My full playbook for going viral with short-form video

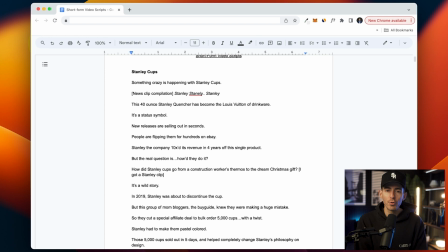[8:17]
Now, I have this theory and I proved it again today in my video today. If you have a throwaway line that doesn't give any context, like you say, you're never going to believe this, and then you go in, usually those don't do that well because the attention span on these videos is so short that in the first line,
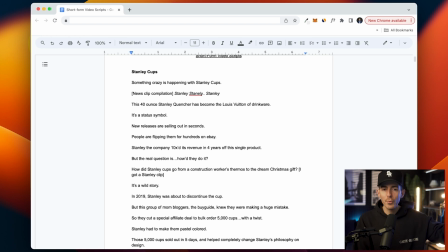[8:35]
in the first 3 seconds, you have to kind of tell somebody what this is about. And you can help reinforce that with imagery, which we'll get to in the edit, but you really got to get to the point. So something crazy is happening with Stanley Cups. That's like as straightforward as it can possibly be. Now, in this video, I had like this vision for this video where I wanted to try a new skill that I had never done before.
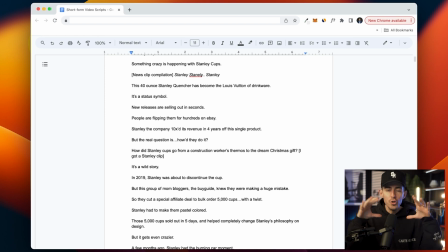[8:53]
And that was flashing to this like news compilation where they were talking about Stanley. And I had this like vision in my mind of like something crazy is happening with Stanley Cups. And then it like fades to black, it fades back in.
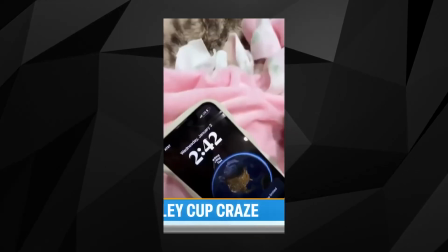[9:05]
And in the news clips, it's like Stanley Cups, Stanley Cups are crazy, right?
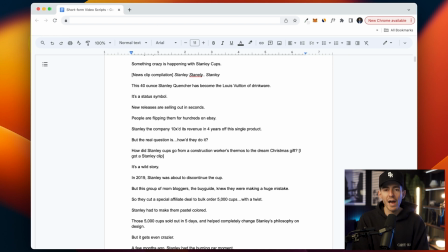[9:10]
Like you see this on professionally made videos. So I wanted to try this. So I just put like a little placeholder in here for that. You know, I didn't have to do anything in recording the script. We'll talk about it in the edit, but I think that actually led to a lot of retention in the first 5 seconds. So I had that. Then I said, this 40-ounce Stanley Quencher has become the Louis Vuitton of drinkware.
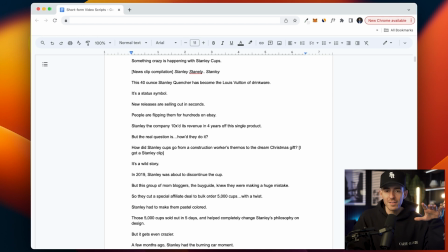[9:29]
So now this is something I picked up from my guy, Ram. His name's Ram Raviv on Instagram. I talked to him. He's a really smart content guy. And he said, one of the things you want to do is kind of like, you want to borrow from well-known brands, either brands, celebrity, pop culture, because if the story you're talking about is,
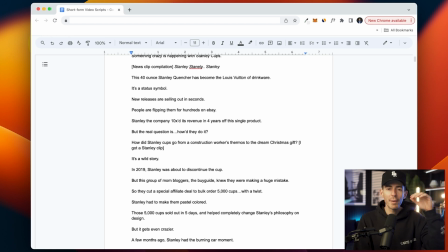[9:45]
let's say, a 5 out of 10 notable, but you can use somebody who's 8 or 9 or 10 out of 10 notable as a frame, even if it doesn't have to do with your story, that kind of amplifies or broadens the relatability to the people that are listening. So in this case, I use Louis Vuitton. Louis Vuitton is more widely known than Stanley.
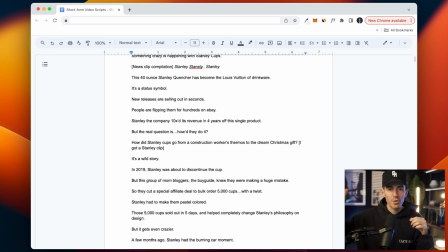[10:04]
So it creates this like interesting halo effect where if you hear the word Louis Vuitton, you're like, oh, I don't really know this Stanley Cup thing, but I do know Louis Vuitton. So like it creates this match in your brain that makes you want to keep listening. Now, in this case, Louis Vuitton, it did relate to the video because I was talking about how Stanley is this like elevated luxury brand in drinkware,
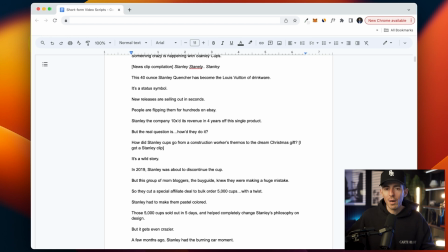[10:23]
kind of making a joke and jest that it's like Louis Vuitton. Obviously, it's a water bottle, so it's not the same as like a $3,000 purse, but you get the point. So I said, this 40-ounce Stanley Quencher has become the Louis Vuitton of drinkware. So in that sentence, I'm trying to capture anybody who knows what the Stanley Quencher is, so I call it out by name.
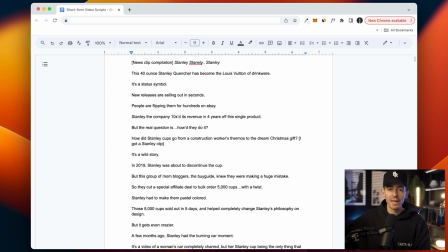[10:38]
Saying 40 ounces, kind of sensationalizing how big the cup is. I'm going to show the cup on the screen at the same time, but then I'm saying Louis Vuitton because I want anybody who has a mind for luxury and this idea around branding and luxury branding and cult followings, I want those people to be interested. That's who I'm targeting here. So that's why I said it like that.
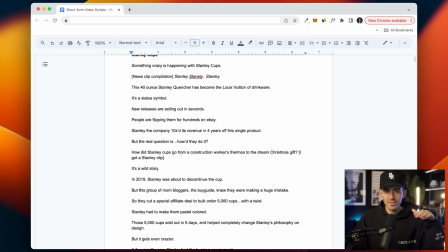[10:56]
Now, based on the way I structured this in terms of like opening line, kind of news compilation, this is like a pseudo first line because by the time you watch the news compilation, the pacing of the story is reset. So this first line also needs to be telling people what it is. This 40-ounce Stanley Quencher has become the Louis Vuitton of drinkware.
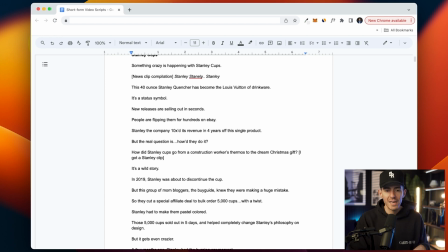[11:14]
That could have stood alone as the first line, and so that's why it works. Now, after that, I hit with these quick punches.
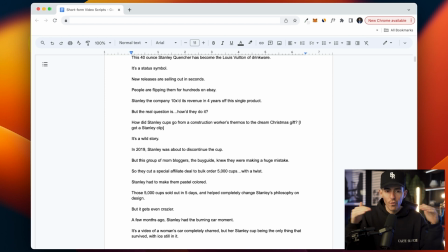[11:20]
Again, I have a pretty long sentence. The 40-ounce Stanley Quencher has become the Louis Vuitton of drinkware is a long sentence.
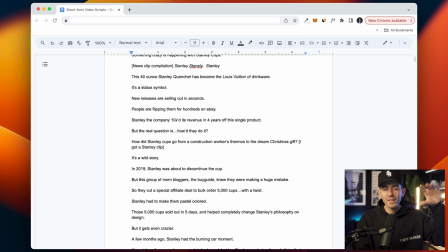[11:25]
So you need to give people more context quickly and speed up the pace and the rhythm in their mind. So it's a status symbol. New releases are selling out in seconds. People are flipping them for hundreds on eBay. You can start to hear how I'm building the cadence of the words.
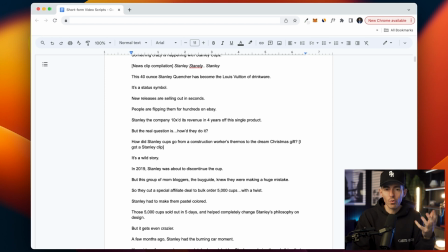[11:39]
And I'm creating this like subtle tension in the story because it's going to come to a head where I share like the main conflict. So you know, and hopefully this is interesting. I'm kind of going into like the psyche of how I'm building this up. In the moment as I'm writing it, I'm not going into this much detail of like,
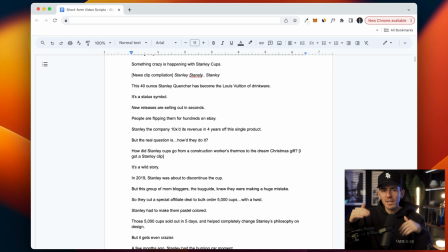[11:57]
oh, I need a tension building line that's 5 words long because it's not like that. This all kind of comes out, but what you want to do is create these patterns and frames in your mind for what right is so that as you're writing the script,
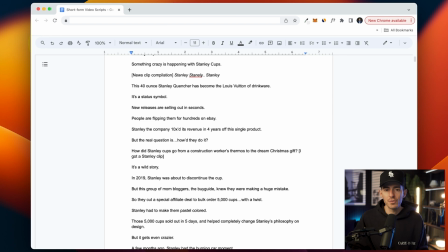[12:13]
these things are kind of like second nature to you. So it's a status symbol.
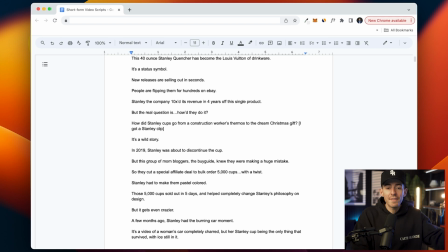[12:18]
New releases are selling out in seconds. People are flipping them for hundreds on eBay. Stanley, the company, 10x its revenue in 4 years off this single product.
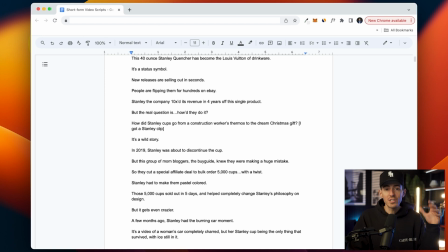[12:25]
All of this is kind of like adding up to like, holy shit, holy shit, holy shit. Like every line leads to the next line. And you're like, what? You're like on the edge of your seat trying to understand. And that's why I've basically got you 15, 20 seconds in with 5 or 6 lines that are really interesting.
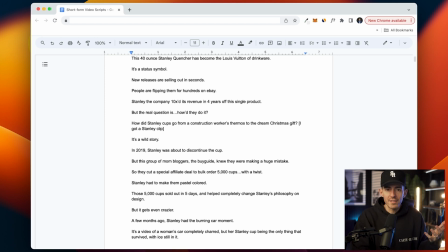[12:42]
Like you're interested in what this even is if you haven't heard this story. So then I hit the first major head fake conflict kind of like resolution point.
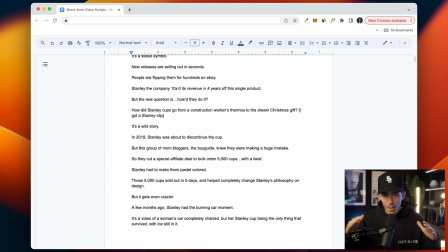[12:52]
Now all of the context that I've delivered up to this point comes to a head right here where I said, but the real question is how'd they do it? Because if you're watching this and you're listening to these crazy facts, Louis Vuitton of drinkware, selling out everywhere, people flipping them for hundreds of dollars, if you're listening to these facts, you're asking yourself, well, how'd they do that?
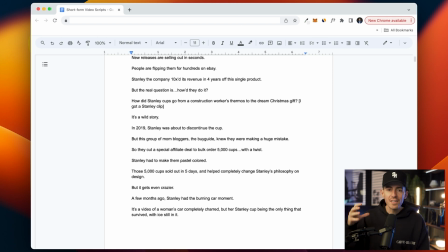[13:10]
Like that's what you should be thinking in your head. So when I deliver that line, but the real question is how'd they do it? In your head, you're kind of like, yes, exactly. Tell me how they did it. Like you're almost like, it's like we're having a conversation and it pattern matches what you believed.
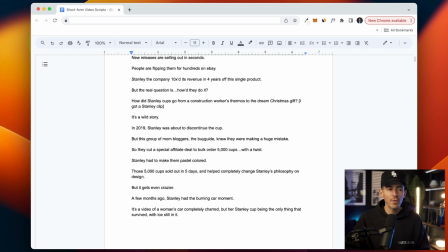[13:25]
And the whole point of these videos and how you retain people is you want to give them information they haven't heard before, support that information with facts that are kind of like confirmatory to their mind or even contradictory, but like get them to keep listening. And then you want to pattern match with what they believe.
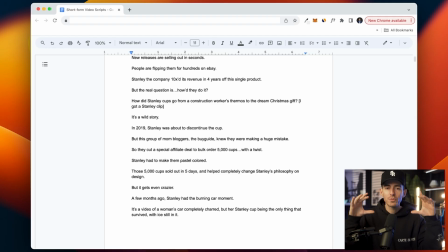[13:41]
So if you come in with the opposite, it's still like interesting, but if you pattern match with what someone believes, especially if you're asking a question, they'll keep listening. So like I said, in this case, they're going to ask how'd they do it? And so that's what I said. Now, I asked the question again, I obviously framed it for emphasis.
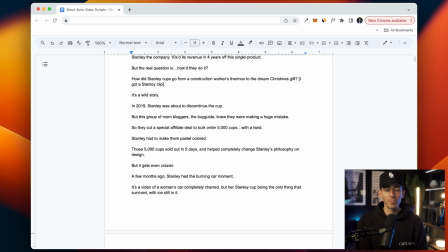[13:56]
So like, but the real question is how'd they do it? How did Stanley Cups go from a construction worker's thermos to the dream Christmas gift? I specifically said that twice because I wanted to emphasize this is like a crazy story. And I had this clip of this girl I found in the research that was like, I got a Stanley, yeah!
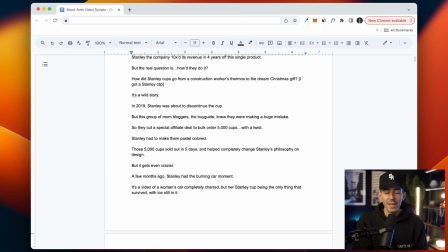[14:13]
And she's like screaming in like a hilarious way.
I got a Stanley! Yeah!
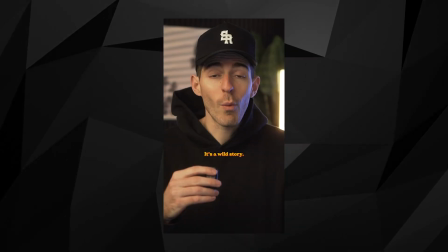[14:18] It's a wild story.
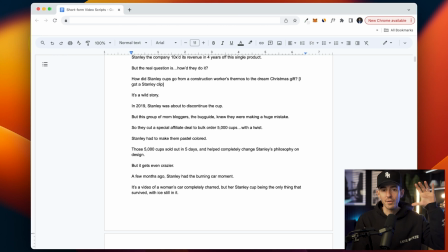[14:19]
So I wanted to tee up the dream Christmas gift so that she could scream and then I could drop the beat right after because like I just think that would sound good. So that's why I said it a second time. So I said, it's a wild story. So then that whole part was the setup to like get you interested in the idea
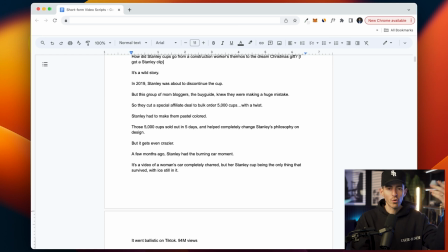[14:36]
that Stanley Cups are in this crazy trend state that is hard to believe. All of that information, maybe I could have cut a couple sentences, but all of that information is helpful to kind of build this get you to the apex of the conflict, which is like, why did they do this? From here, we're headed back down the mountain of like conflict.
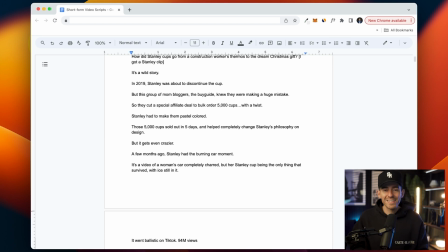[14:56]
Now this is where it enters like the second act of the story. You kind of want, once you're beyond the kind of like hook stage, you want to give conflict or give context, add a little conflict. Give context, add a little conflict to keep them interested. It's a little bit of a dance. So I'll show you what I mean.
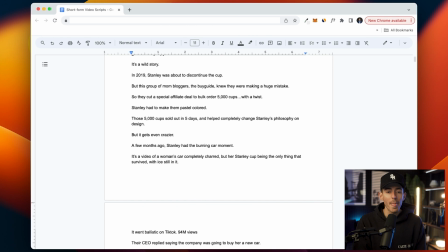[15:12]
So we'll keep going. In 2019, Stanley was about to discontinue the cup, but this group of mom bloggers, the Buy Guide, knew they were making a huge mistake. So that's a little context. They're about to discontinue it, a little conflict. But there's these mom bloggers didn't want that to happen. So it's a dance.
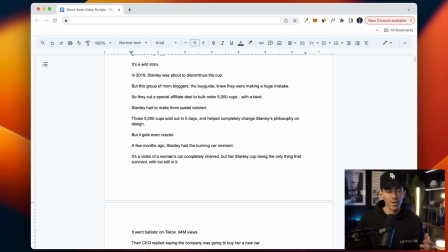[15:27]
So you're like, okay, well, why? Every time I say but or therefore or like some head fake word, you're like, well, why did that happen? It kind of like piques your interest. So we'll keep going. So they cut a special affiliate deal to bulk order 5,000 cups with a twist.
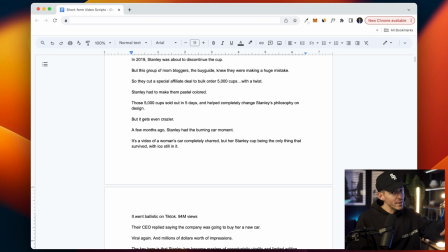[15:41]
So now, see, the with a twist, that's another like, but wait, that's another head fake. So I give you a little context, a little conflict. Stanley had to make them pastel colored. Now, you probably weren't expecting me to say that. I said, but with a twist. You were probably expecting something like they had to pay up front or they had to guarantee the money, right?
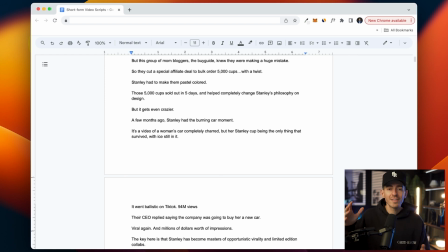[16:00]
Like something like that. So when I give you a piece of context that you weren't expecting, it also gets you off balance. It gives this extra point of interest. So we'll keep going. Those 5,000 cups sold out in 5 days and helped completely change Stanley's philosophy on design.
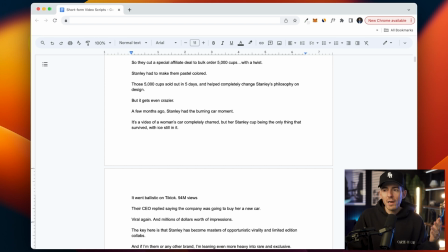[16:16]
Again, that's context. Is that going to retain somebody? No, but it's kind of interesting to hear like, oh, it sold out really quick. And like that actually reinforced why the company made a change. Then I go, but it gets even crazier. So again, another conflict. This whole thing is a dance between context and conflict. I don't always do the conflict this frequently.